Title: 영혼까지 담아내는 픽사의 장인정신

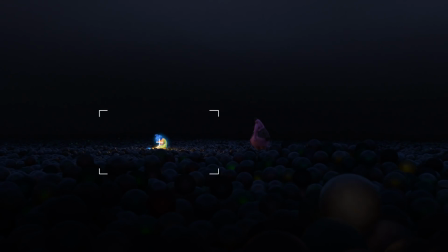6:36 멀리 있는 기쁨이와 바로 앞에 있는 기역구슬을 모두 함께 담아내는 18mm 렌즈 바로
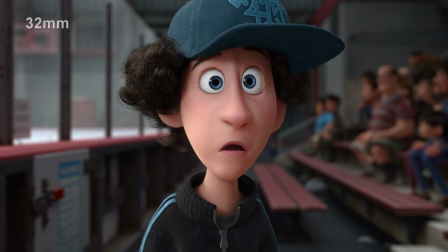6:46 앞에 인물이 조금 볼록하게 보일 정도로 강조되지만 뒷배경은 충분히 흐려지는 32mm
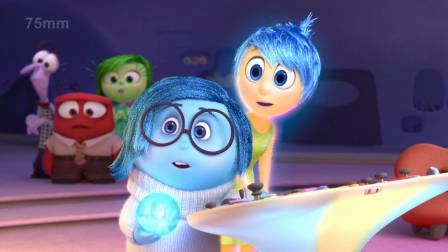6:52 거리를 두고 있는 5명의 캐릭터가 모두 하나의 앵글에 들어오지만 슬픔이와 기쁨이에게
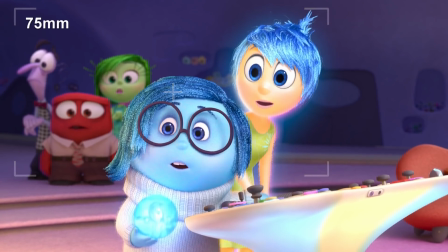6:58 포커스가 집중되는 75mm 그리고 역동적이고 다이내믹한 장면에서는 피사체와
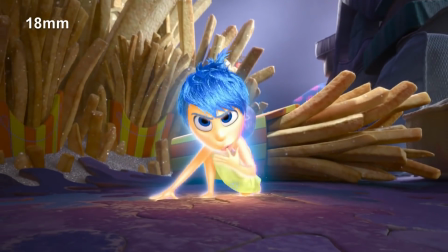7:04 배경이 고르게 초점이 맞는 18mm 렌즈가 사용됩니다 렌즈의 선택은 단순히 장면의 느낌만이
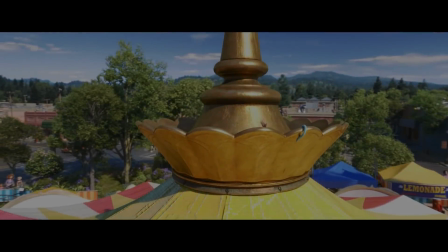7:10 아니라 캐릭터의 특성을 담아내는데도 사용됩니다 같은 공간에 있는 두 캐릭터를 담을 때도 꿈을 쫓아 당당히 홀로선
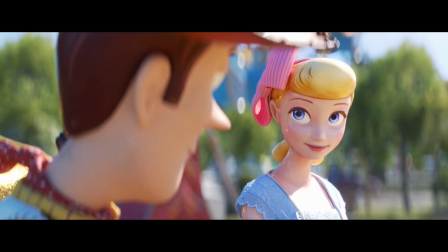7:17 보핍의 모습은 아웃포커싱으로 이상주의적인 느낌이 더해진 135mm 렌즈를 사용하고 있고요 고집불통으로
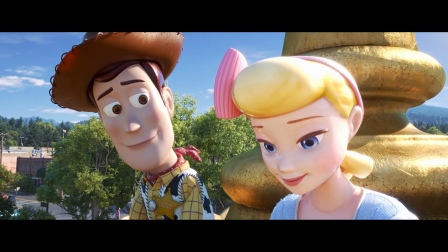7:25 앞뒤가 꽉 막힌 우디의 모습은 모든 사물이 선명하게 보이는 18mm 렌즈로 촬영되었습니다 픽사 애니메이션에
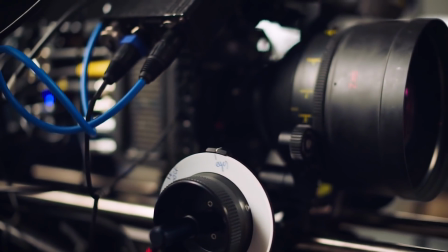7:32 사용되는 가상의 렌즈는 결국 소프트웨어이긴 하지만 실제 모델이 되는 렌즈의 특성을 그대로 적용했습니다 토이스토리
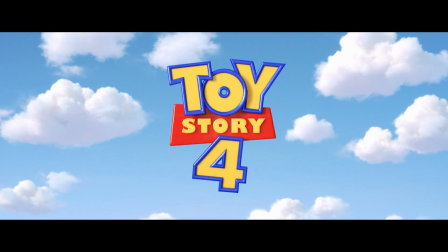7:39 4편은 가로 비율이 더 길어진 2.39대 1의 화면비로 제작되면서 135mm 아나몰픽 렌즈를 모델로 한 가상의
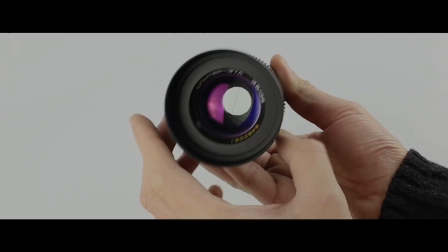7:46 렌즈가 사용되었습니다 이 렌즈는 피사체를 클로즈업해서 촬영할 때 흐려진 배경의 빛번짐이 타원형을
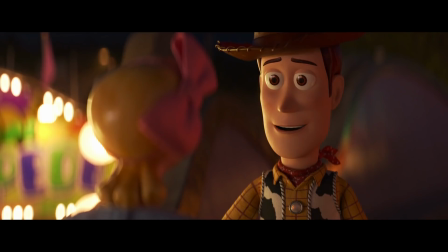7:53 띠는 특징을 가지고 있는데요 실제 렌즈로 촬영한 영화가 아님에도 불구하고 이런 렌즈의 특징이 토이스토리에서도
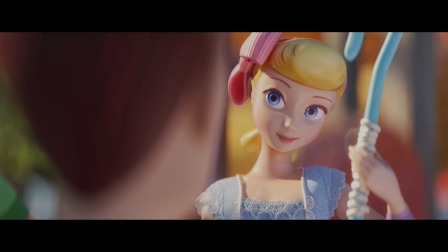8:00 그대로 적용되고 있죠 픽서는 렌즈의 사용뿐만 아니라 촬영 방식 자체에서도 현실 세계의 촬영
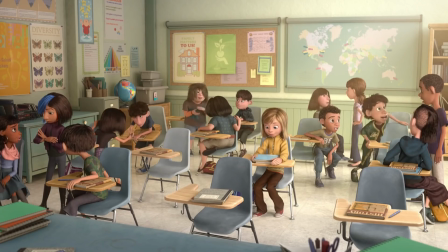8:07 방식을 다양하게 적용하고 있습니다 인사이드 아웃은 주인공 라일리가 겪는 현실의 모습과
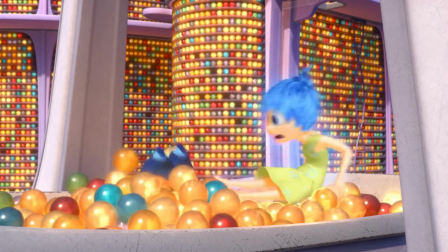8:13 라일리의 머릿속에서 일어나는 다섯 감정들의 사건이 동시에 진행되고 있는데요 모든
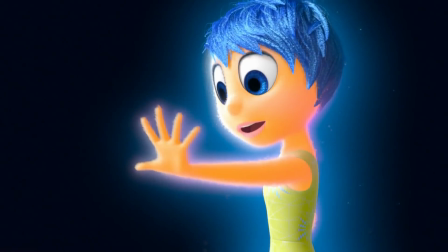8:19 것이 완벽하고 현실 세계와는 다른 라일리의 머릿속 세상에서 카메라는 전지적인 시점처럼
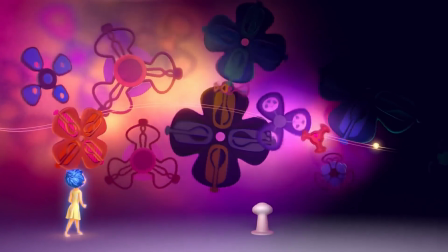8:24 한치의 흔들림 없이 안정적이고 유연하게 흘러갑니다 하지만 현실 세계 장면에서는
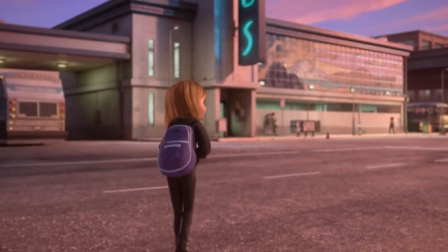8:30 마치 실제 카메라맨이 핸드헬드로 촬영한 것처럼 불안정하고 흔들리는 앵글로 담아내고 있죠
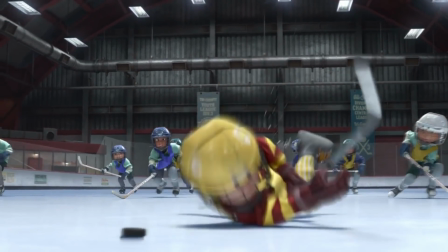8:38 심지어 역동적인 장면을 표현하기 위해서 일부러 피사체에서 초점이 벗어나는 아웃포커싱을 사용하기도 합니다 여기서
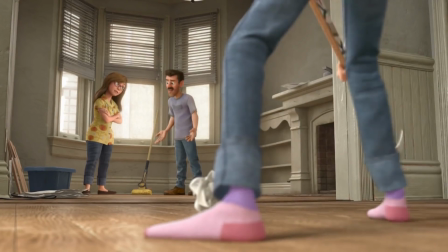8:46 주목해야 할 부분은 특사가 어떤 영화적인 기술을 사용하는지가 아니라 왜 이런 현실의 촬영 방법을 굳이 컴퓨터로 만든 영화에 적용하고 있는가입니다
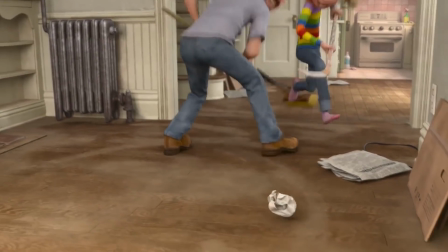8:56 유려한 카메라로 담아낼 수 있는 장면을 굳이 흔들리게 촬영하고 진짜
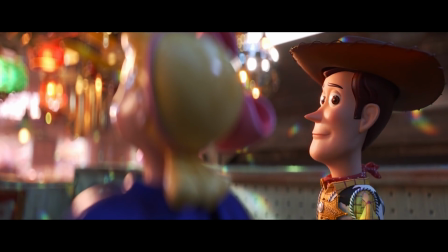9:01 렌지도 아닌데 왜 빛의 번짐까지 그대로 적용하고 있는 걸까요?
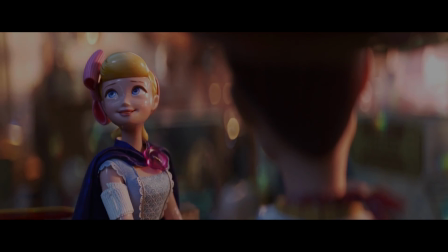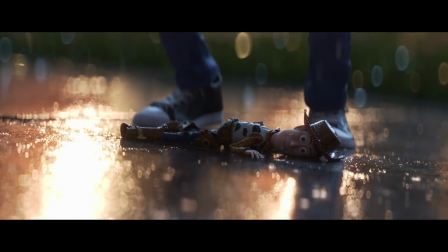9:10 픽사가 영혼을 담아내는 방법 이렇게 거창한 제목을 달긴 했지만 사실 뭔가 대단한 비결 같은 건 없을지도 모릅니다.
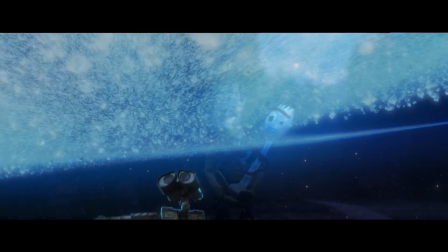9:19 현실 세계에서는 표현할 수 없는 놀라운 상상력을 단지 컴퓨터 기술로 가상의 공간에서 만들어냈을
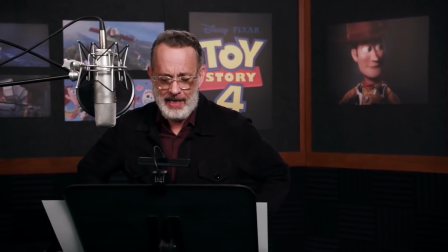9:25 뿐 이를 연기하는 배우들도 이를 촬영하는 카메라도 사실은 보통의 영화와 다를 것이 없습니다.
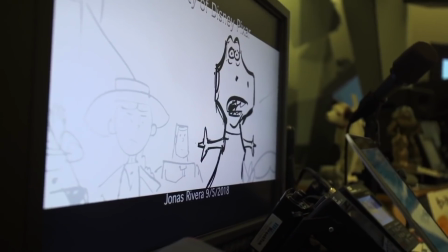9:32 오히려 가상의 현실을 실제와 똑같이 어쩌면 더 실제처럼 만들어내기
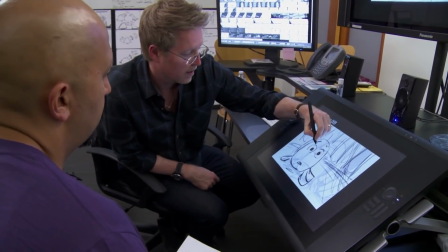9:37 위해서 수많은 사람들의 노력과 집요한 집착이 더해진 결과물이죠.
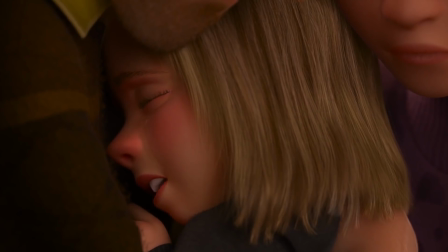9:45 픽사가 컴퓨터로 만든 허상의 영혼을 담아내는 진짜 비결은 바로 거기에 있습니다.
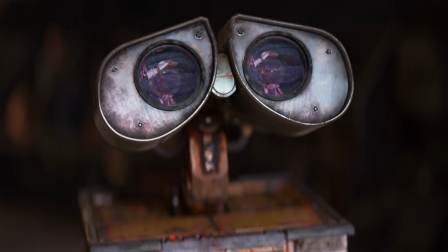9:51 과학을 바탕으로 예술의 한계를 극복하고 이성의 집약으로 감정을 담아내는 바로 사람 그리고 그들의 노력입니다.
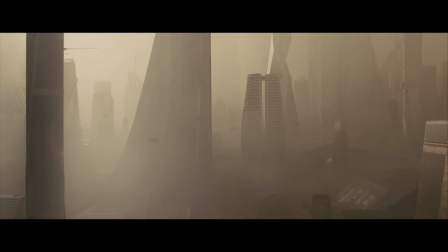10:01 혹자는 점점 발전되는 컴퓨터 기술이 현실 세계 영화 산업을 완전히 잠식할 거라 이야기합니다.
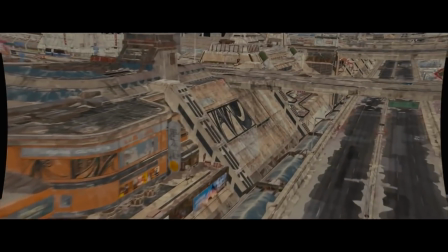10:07 언젠가는 아무런 피사체도 없는 허상의 화면이 모든 극장가를 장악할 거라 우려하기도 합니다.
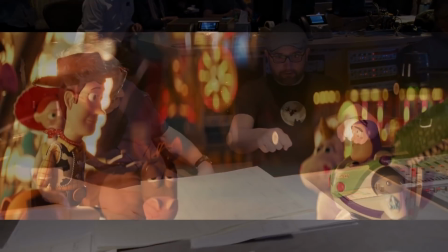10:13 하지만 그런 걱정은 하지 않으셔도 될 것 같습니다. 3D 애니메이션을 넘어서서 증강현실,
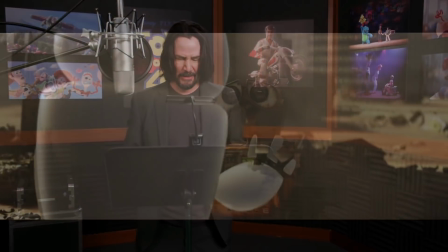10:20 가상현실이 도래하는 먼 미래의 세상이 오더라도 상상력을 표현하는 또 다른 하나의 방식이
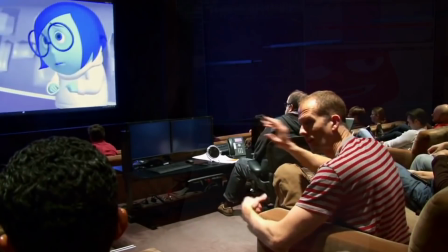10:25 만들어졌을 뿐 그 속에는 언제나 영혼을 불어넣는 사람의 숨결이 있기 때문입니다.
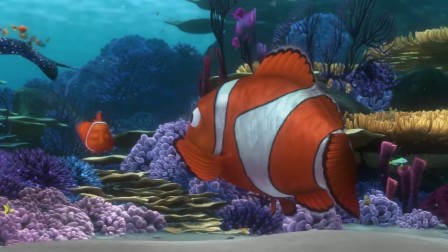10:32 지금까지 땅독교 뵀습니다.